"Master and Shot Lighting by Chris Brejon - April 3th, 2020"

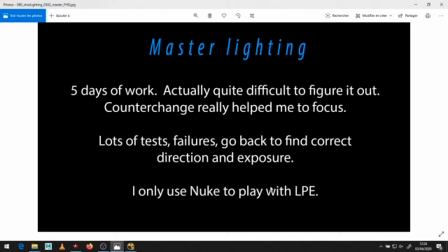992s
Okay, and I only use Nuke to play with LPE, light path expressions. Okay, and I'll show you how later on. Okay, so natural lights.
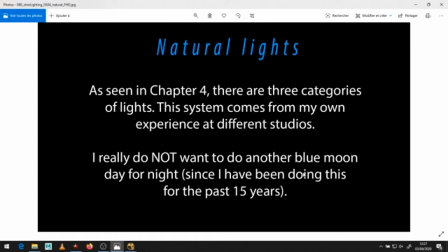1002s
Okay, if you've read the chapter 4, you know there are 3 categories of lights. Okay, and these systems I kind of came up with. It comes from my experience at different studios. First category are natural lights, and I really do not want to do any
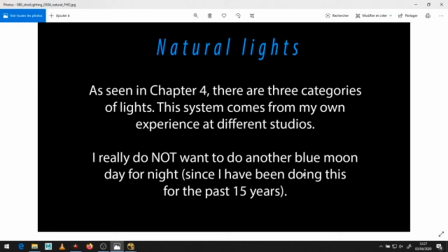1019s
another blue moon day for night, nuit américaine in French, because I've been doing this for the past 15 years. Okay, so there will be no natural lights in this master lighting. Okay, I don't want to do this.
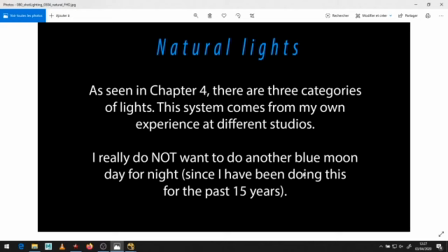1036s
I could do, if someone asked me to, and hey, can I have a blue cartoonish lighting, from the moon in this shot? But in this particular exercise, I'm not going for it. So I jump straight to category number 2, practical lights.
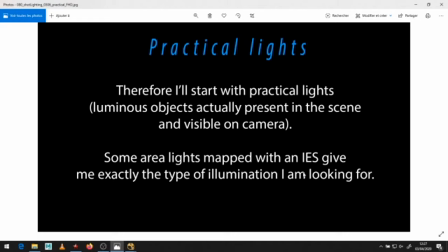1052s
And which are what are they? They are luminous objects actually present in the scene and visible on camera. Okay, and so what I did create some area lights mapped with an IES. Okay, I'll show you what is an IES later, and this is exactly what I'm looking for.
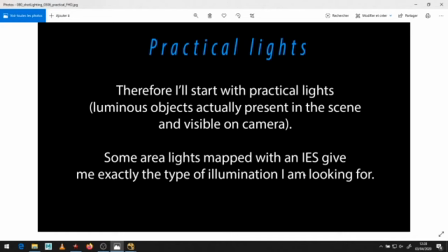1070s
So just have a look at this. This is what someone may call set lighting.
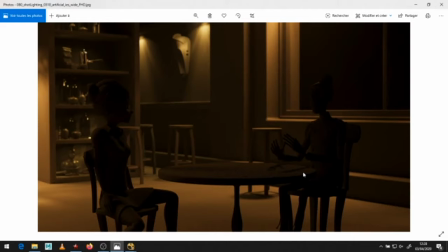1076s
Even if there is no light linking at all, okay, the lights are affecting everything, characters included, okay. And what is doing the IES? It's doing this. You see the impact on the floor. You see there is a pattern, okay, and this is good. We want this. Why do we want a pattern?
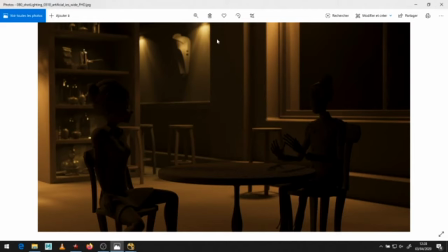1093s
Otherwise, it just looks, too simple, okay. It just looks too simple. It just looks too poor, okay, too minimalist. And so this is why I use IES. So IES in Guerrilla, what is it?
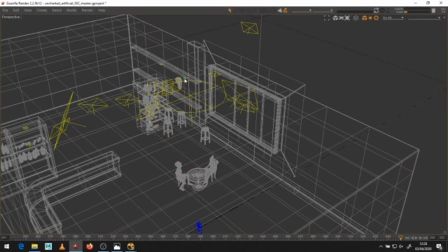1110s
Very simple. It is a light shader. Okay. Some softwares may call it, light filters.
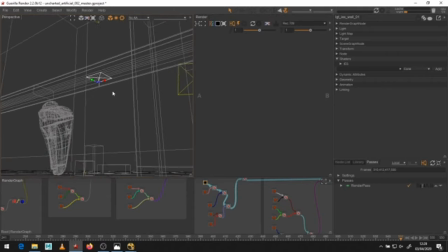1118s
Okay. In Guerrilla, it's called light shader. So if I select this area light, okay, which is the one we have just seen right next to the African mask.
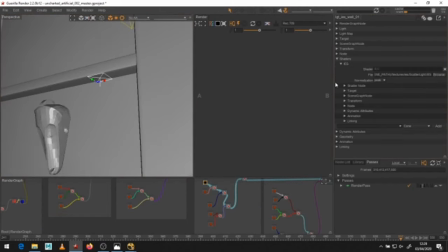1125s
Okay. This is an area light. Okay, what do? IES here, okay, and I just load this IES. Okay, where do I find IES? It's all over internet, available for free on the websites from Philips, and all these brands making lamps.
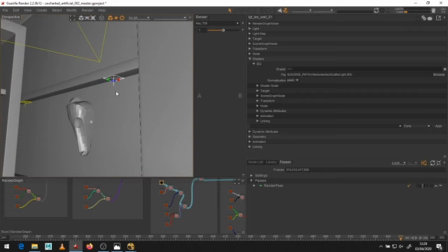1144s
Okay, so you can see here, I don't have any modeling of lamp, okay, because I'm too lazy. So I just put my area lights. And I put it, this is really important for practical lighting, okay? I put it where it physically should be, okay? So here we could definitely say, okay, there might be a lamp against this wall.
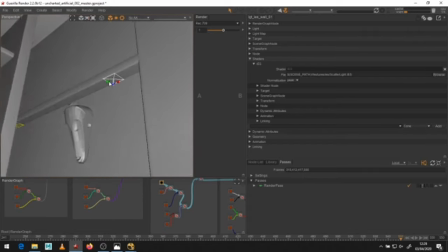1163s
So here it's a no-brainer for me. I just put the area light next to the wall. It's projecting the IES and it's doing this nice pattern here, okay?
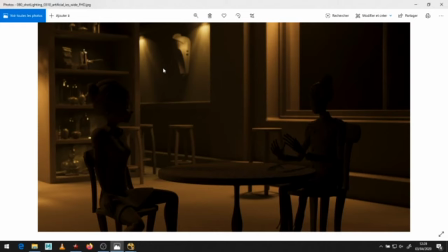1175s
Yes, not Philips with an S, exactly. So here, Someone may say, yeah, but the characters look very dark. This is good. This is what we want, okay?
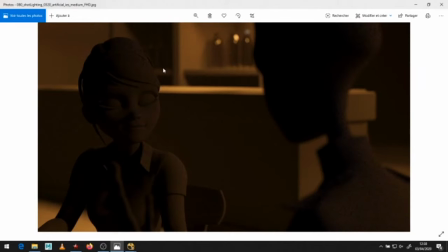1187s
This is exactly what we want, okay? We're gonna have a look at this. Once again, no light linking. The IES lights are affecting the characters, but this is good they are dark. And why this is good?
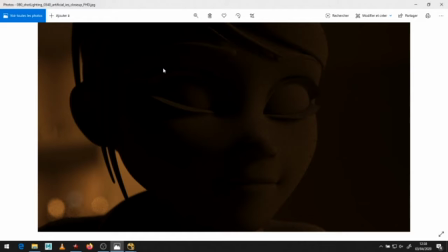1199s
Because it will give us some space for dramatic lighting, okay? Most of dramatic lighting is about character lighting, okay? And when I see this, I know I am in a pretty good place, okay?
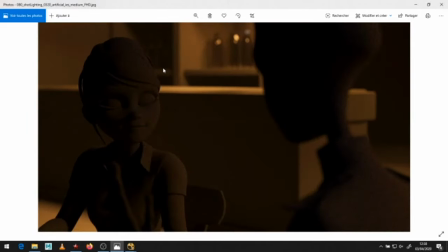1211s
Because I'm happy with the way the set looks, okay? I have some pretty nice bokeh here.
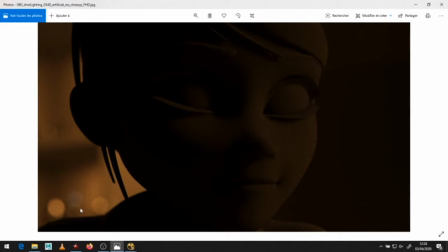1218s
We'll see the setup for the bokeh, okay, later on. And you know, only this frame, okay?
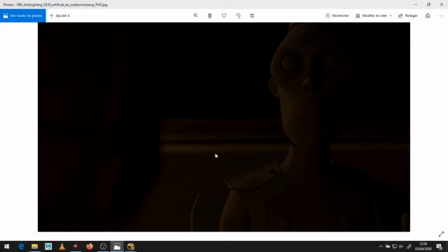1224s
This frame is not working. Why it is not working? It's way too dark, okay? When I compare with this, okay? When I compare with this, you know, I know like this here, I'm gonna have to do a tweak per shot, okay?